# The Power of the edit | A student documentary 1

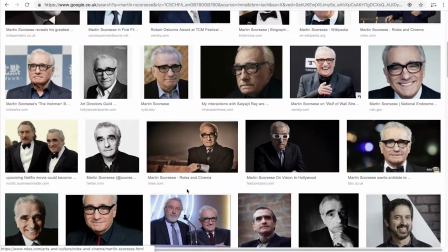She worked with Martin Scorsese for over 40 years, which shows how directors and editors work closely together and how they can form a working partnership.
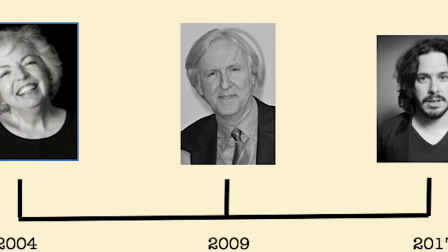A more modern film that has impacted the film industry is James Cameron's Avatar.
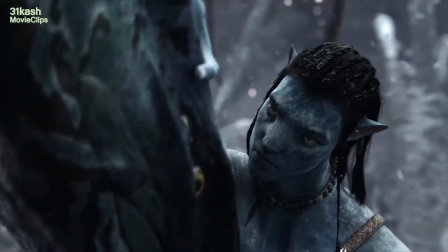This film used new technologies and CGI to make the characters in post-production.
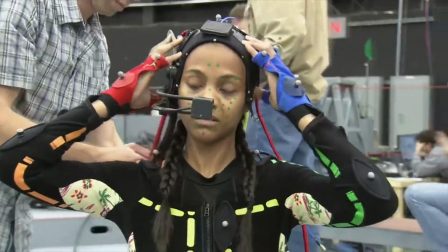They used facial sensors to capture emotion in the actors' features, which helps to make the audience empathetic towards the avatars.
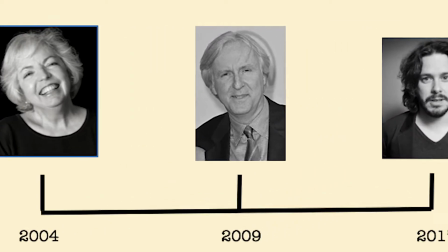Another successful modern-day piece is Edgar Wright's Baby Driver, which uses editing to the beat to create punchy action sequences.
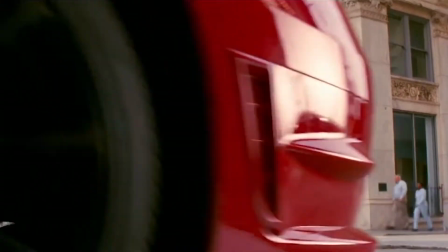The editors worked on set to complete their work, and they could easily request new footage if it wasn't up to the standard that they desired.
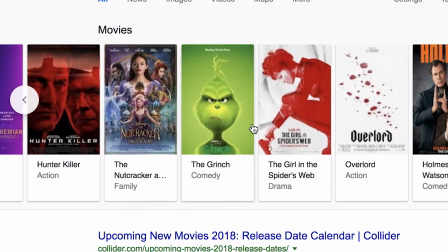The modern film industry has more unique talent, and editors can put their mark on their work because of the endless possibilities that editing has.
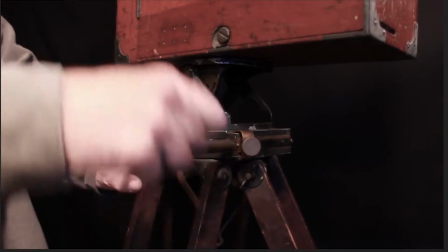In editing nowadays, camera tricks are no longer used to astonish audiences.
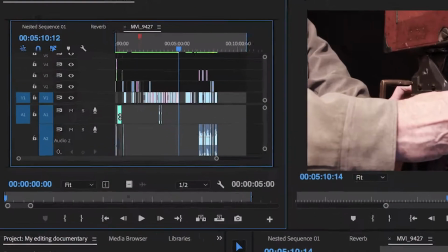Digital editing has now taken its place, and new techniques are being used to create intriguing pieces of film.
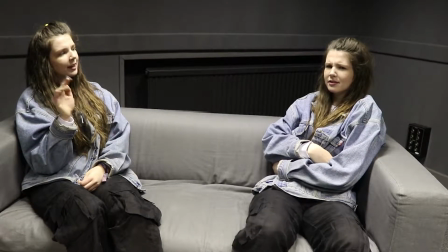One of these techniques would be split screen. Split screen is used to duplicate an image or to create effects like this one.
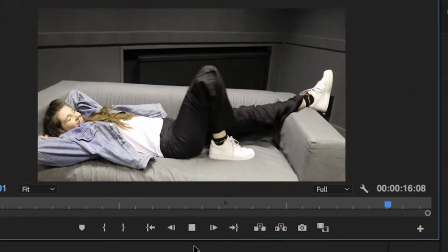The technique of split screen can be achieved by using the crop tool on Premiere Pro.
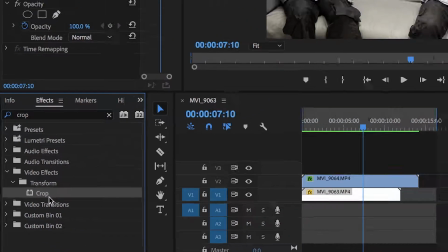Another technique that is commonly used in films is parallel editing.
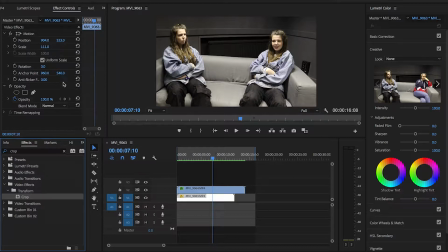This technique allows audiences to watch two pieces of storyline which are happening simultaneously.
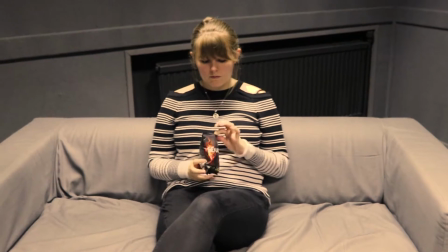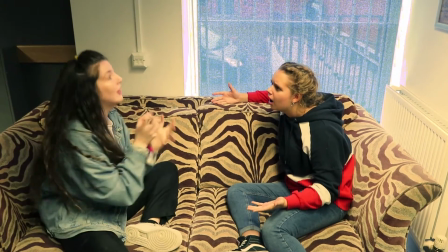Yes, it is! Come on, so if you get a bit of water, right, and you put more water in it...
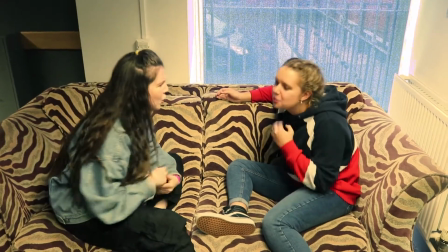What the hell? You know I'm right. Why do you know? I'm denying it. Look it up online.
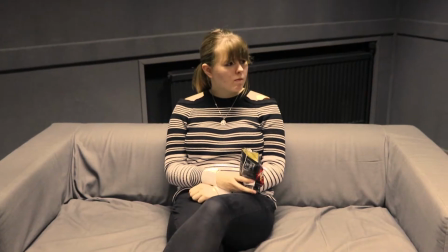Water is not wet. Oh my God.
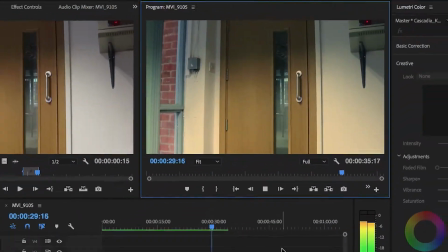Are we getting into personal stuff now? I think we are. Oh, well, Gem, guys, shut up.
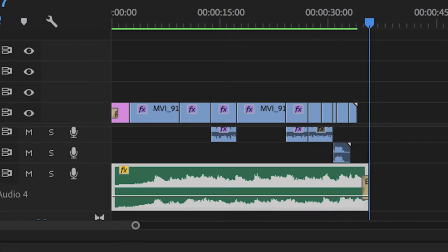To make a parallel edit, the scene simply cuts from one to another, eventually ending with them coming together or impacting each other somehow. Today I will be talking to some individuals about editing and the way it affects their lives. I want to find out more about how editing affects people in a variation of ways, and therefore I will be speaking to individuals on what editing means to them.
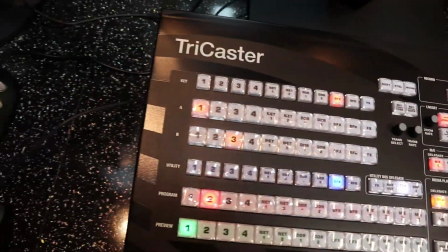The important thing that I found from post-production facilities houses who want editors entering the industry, mainly working on corporate and promotional stuff, they want editors who can use the software, and you need to be trying to use industry standard software.
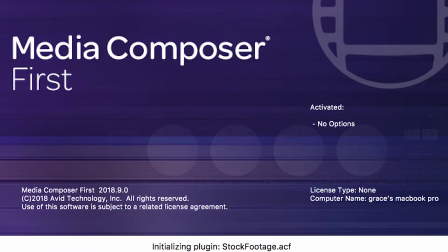Avid at the moment is the most stable and certainly used in the broadcast industries and stuff like that.
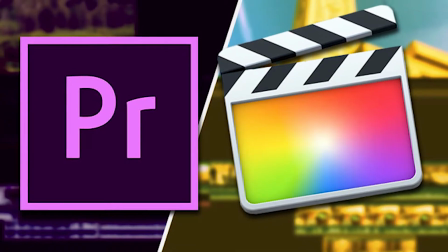However, on more kind of corporate stuff, people are using Premiere and sometimes even Final Cut and stuff like that. The software is just a tool, so forget about that, but you do need to try and get used to using After Effects and motion graphics. Often they say that if you notice how something's been edited, then it's not been edited very well. You know, if you notice the cuts, then the editor's not doing their job properly, because the whole idea is that you're drawing people in and getting their attention, and then they just totally buy everything you're showing them.
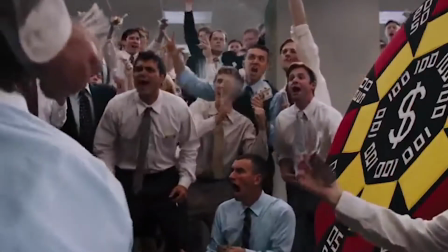I really like Herzog's work. I like Martin Scorsese. I like his aesthetic and the sorts of films he's making. We've talked a lot about, at the school, 3 billboards outside Ebbing, Missouri.
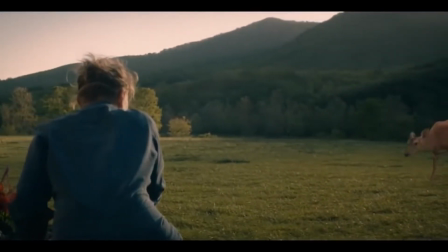I think it's a brilliant film in its own right. It's also quite cleverly edited.